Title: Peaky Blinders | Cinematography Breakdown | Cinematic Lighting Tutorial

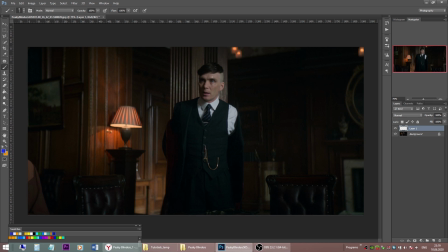493s
We still have a key light coming through a window, but since a dark wood interior soaks all the light that comes from the window,
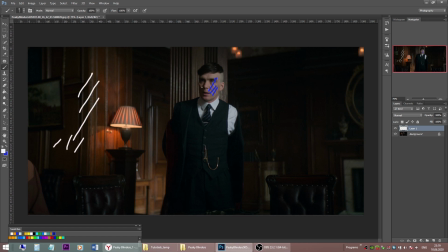508s
all these walls, they soak a lot of light, we might get away with no negative feel. You still have a lot of contrast on his face, right? The only thing that catches my eye in this shot is a surprising amount
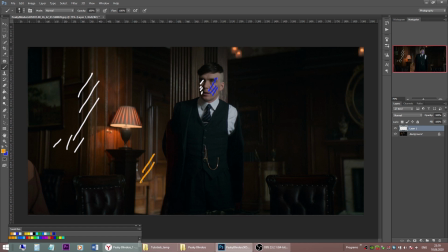525s
of light level in this part of the shot, where it came from. So it might be a small light hidden behind this column, and it gives the light for this part of the shot to give better separation for his dark clothes and to separate it from the lighter background.
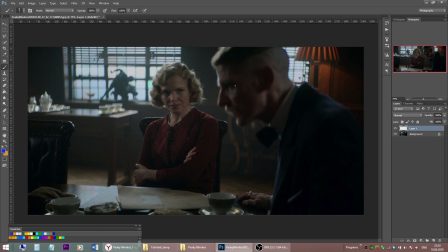546s
Just one more shot from this scene where we are faced to look at the window where the key light comes from, and that's always tricky. What you don't want for the shots like this,
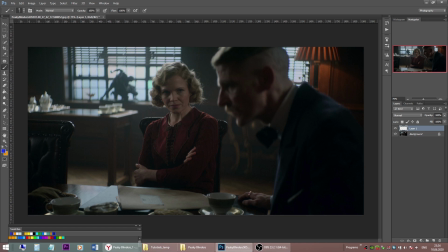562s
you definitely don't want to have all the highlights on the window blown out. But here the light is very soft, and the matte glass helps a lot,
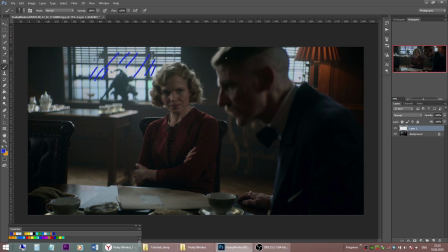577s
and we significantly reduced the light level coming through a window for this particular shot. So now we have a nice edge light on the gentleman from this light, and we may utilize, of course, a bit of reflection from this side to lift up his shadows a bit.
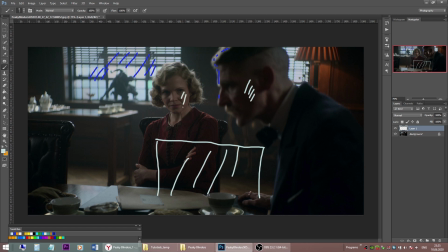597s
and also for the lady. And I think this scene is a good example for the quite common meeting scene we encounter a lot in movies in different variations. A lot to take away from it and put it in our toolkit.
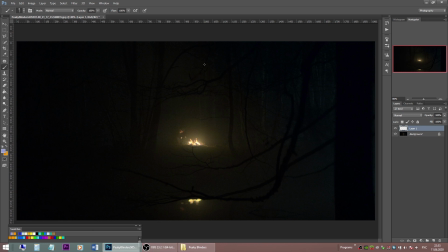618s
Now let's take a quick look at the campfire scene and start with establishing shot. It's a night exterior with a campfire in forest. And with super sensitive cameras nowadays, it's much easier to film scenes like this, but even if you shoot this scene wide open,
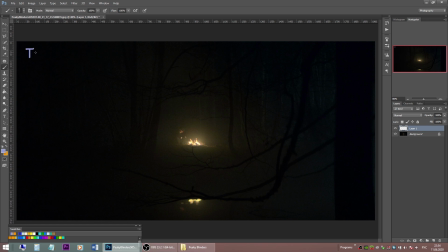638s
for example, on a fast lens, for example, with t1.3 on a lens, you still need to provide some definition to the shadows, bring in some details in shadows, not just let them fall into a dark mess. And for this purpose,
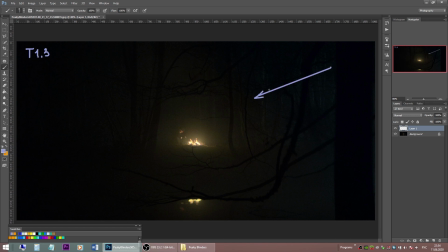657s
we use these fill lights coming from frame right, very soft fill light. It is supposed to be a moonlight, so we have it slightly bluish in color, contrasting with the warm color of the actual campfire.
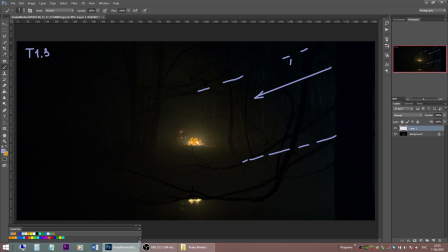677s
For the purposes of this, you can use something like big LED panel, for example, sky panel, coming through a lot of diffusion, softboxes, and rigged high above on an aerial lift or a crane
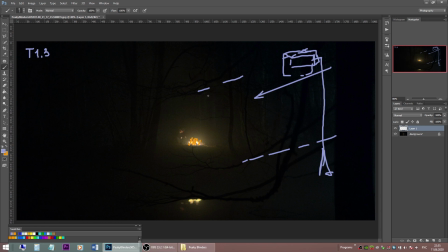697s
to help spread the moonlight even better across the scene. We use some hazing. And of course the actual campfire itself.
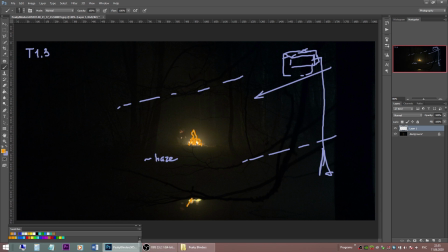711s
It's also nice to have this out of focus blurred reflection of the campfire in the foreground, kind of doubles the light. And let's also notice a nice frame here.
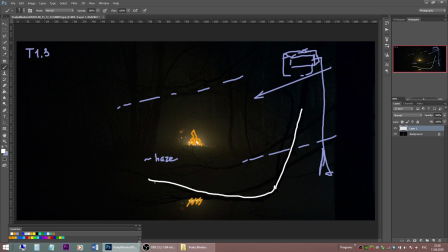726s
We have a dark twig on the foreground, adding some depth to the shot, 3D dimensionality, and the talent itself sitting is framed between dark tree trunks.
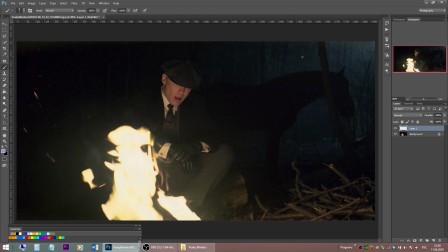746s
Moving on for a tighter shot, and now we clearly see this moonlight, slightly bluish feel, quite soft, it's coming a little bit from behind, so we have this horse silhouetted against a brighter light. Very nice.
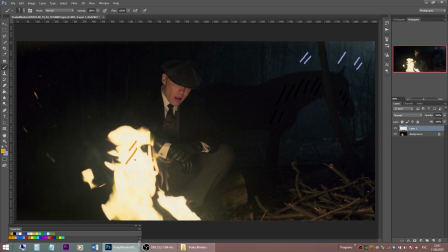766s
It's also revealing that the campfire here is more of a practical light, for sure it in its part to the lighting, but the talent itself is lit with a light source somewhere close to camera.
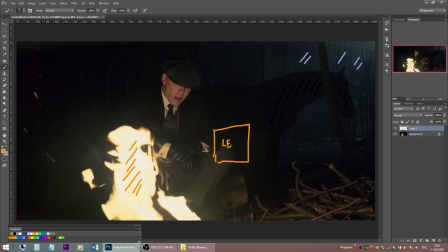781s
So I would say again it's an LED panel with a soft box or something. It's quite soft. For me it's almost too soft on his face to be believable as a campfire light,
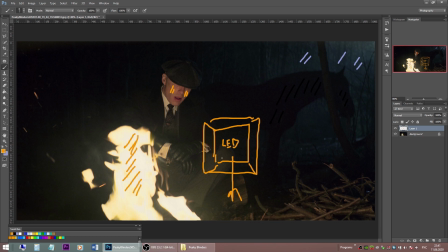797s
but perfectly matches in color, which is super easy now with RGB and RGBW LEDs.
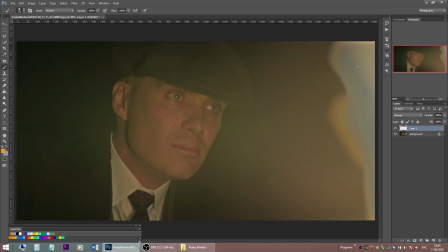805s
And finally a close-up, framed with flames of fire. We have much less of a fill light now, the background is quite dark, but the talent itself is still lit with that LED light we saw previously,
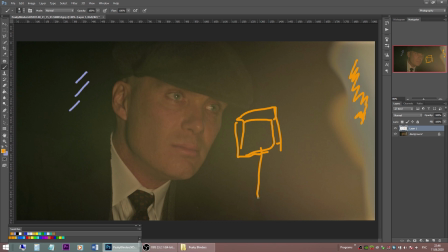824s
but slightly repositioned closer, moved a bit closer to the talent. And also notice these nice highlights in his eyes, make the eyes much more expressive. And that's all for today, guys. Hope you like these breakdowns.
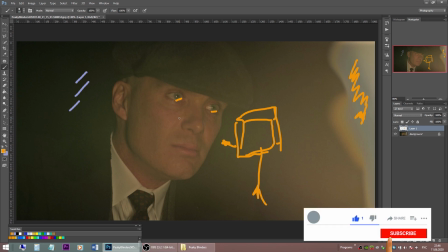842s
If so, please give it a like and consider subscribing for more useful and quality content.
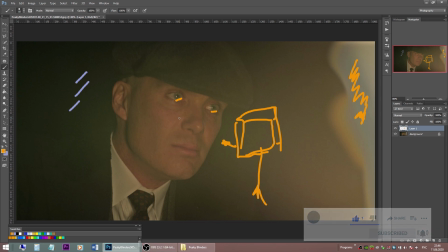849s
And if you have some thoughts and comments, leave them below. My name is Anthony. Thanks for watching.